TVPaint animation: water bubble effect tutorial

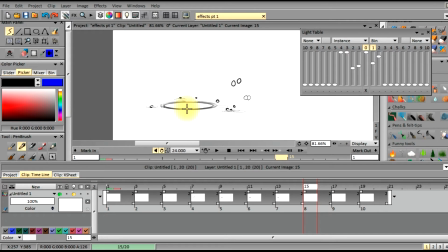1984s
Understanding how the light box works and how, like, you know, how you can set different opacities for each one of these,
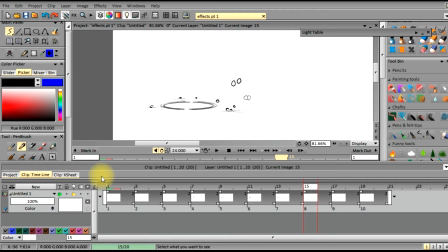1994s
you know, to view 2 frames or 3 frames back, or 2 frames or 3 frames forward. It helps a lot to visualize and help you visualize what your next step is going to be.
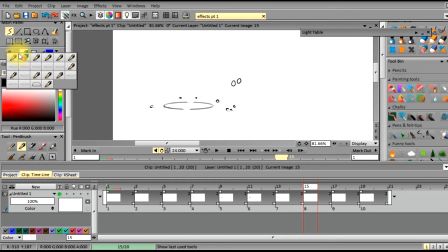2006s
So it's good just to play around and get to know the interface a little bit as you work and get to know your tools. There could be a lot of unexpected happy benefits, as they say in the industry, happy accidents.
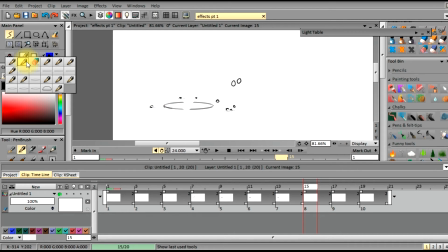2025s
So I'm just fine-tuning this line here to put the bubble out even further, and because, like I said, in nature there's no straight lines,
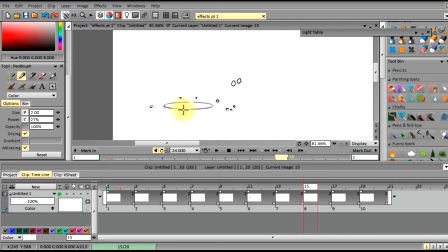2038s
so the more the line looks perfect or the curves look perfect, a lot less natural they look like they belong there in nature. So we're just trying to extend the lines a little bit, make sure they don't look like they've been cut.
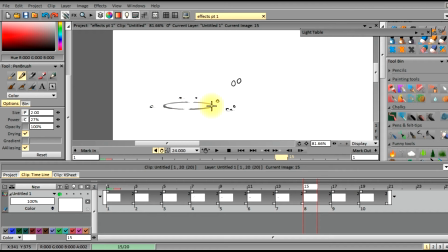2054s
Just to give them, and you want to offset the lines too, because you gotta, every time you're doing animation, even in 2D animation, you gotta think in 3 dimensions on the stage. And the stage,
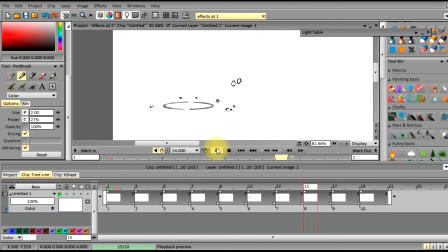2073s
you know, you gotta visualize where the tension or where the water surface is, where your horizon line is, so that way you can you know, create a realistic or visually compelling animation.
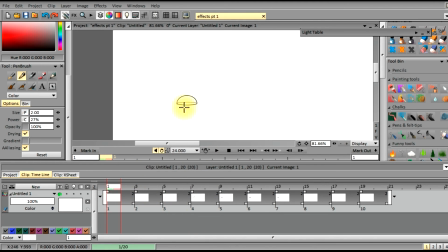2091s
As you can see, this works out really well. I think I'm just gonna add, maybe on the bubble, I'm gonna add some reflection on this bubble as it pops out. So it kind of shows the tension of the surface of the bubble itself.
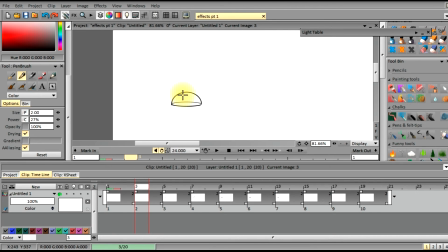2110s
So I'm just going to draw on these like little tiny reflective points on top of the bubble. And these will get a little bigger as the bubble goes along and grows. So that way it shows that its size and its proportion is getting bigger on purpose.
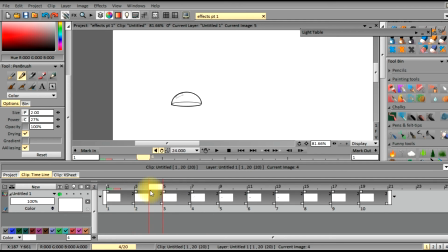And again, don't plan out these details, that you just make it as spontaneous as possible so that way it looks more natural.
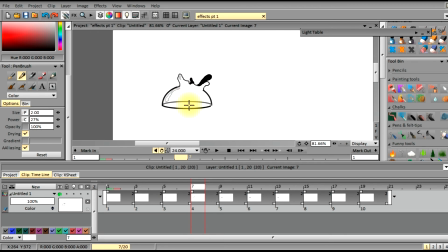And when placing these bubbles, with the highlight, those are highlights on the bubble to kind of give it that rounded, translucent look to it.
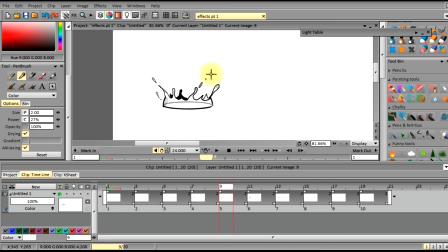2165s
Just remember where your light source is coming from so that you know on which direction to paint these highlights.
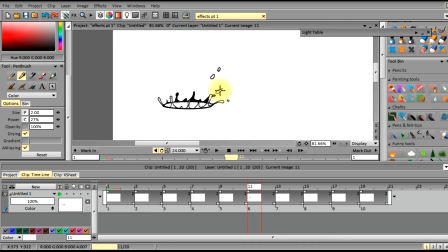You can go into detail as much as you want to. I'm just adding a couple more on these frames. Just so that the style is carried through from frame to frame.
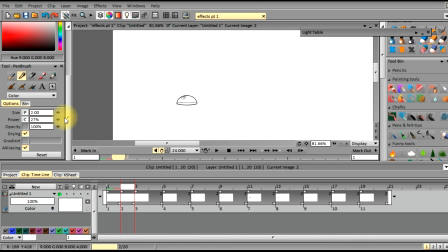2203s
It helps with the continuity and also helps with making the animation a little bit more fluid. Especially if you're animating something that's fluid based.
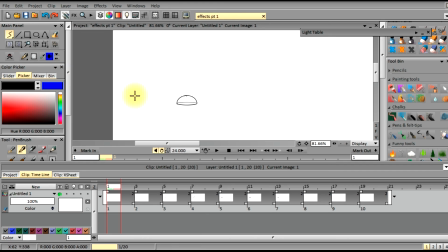2219s
So I'm just going to draw a little bit bigger, so that way it's a little bit more pronounced. So when I just have people look at my things, I don't want them to guess at what it is.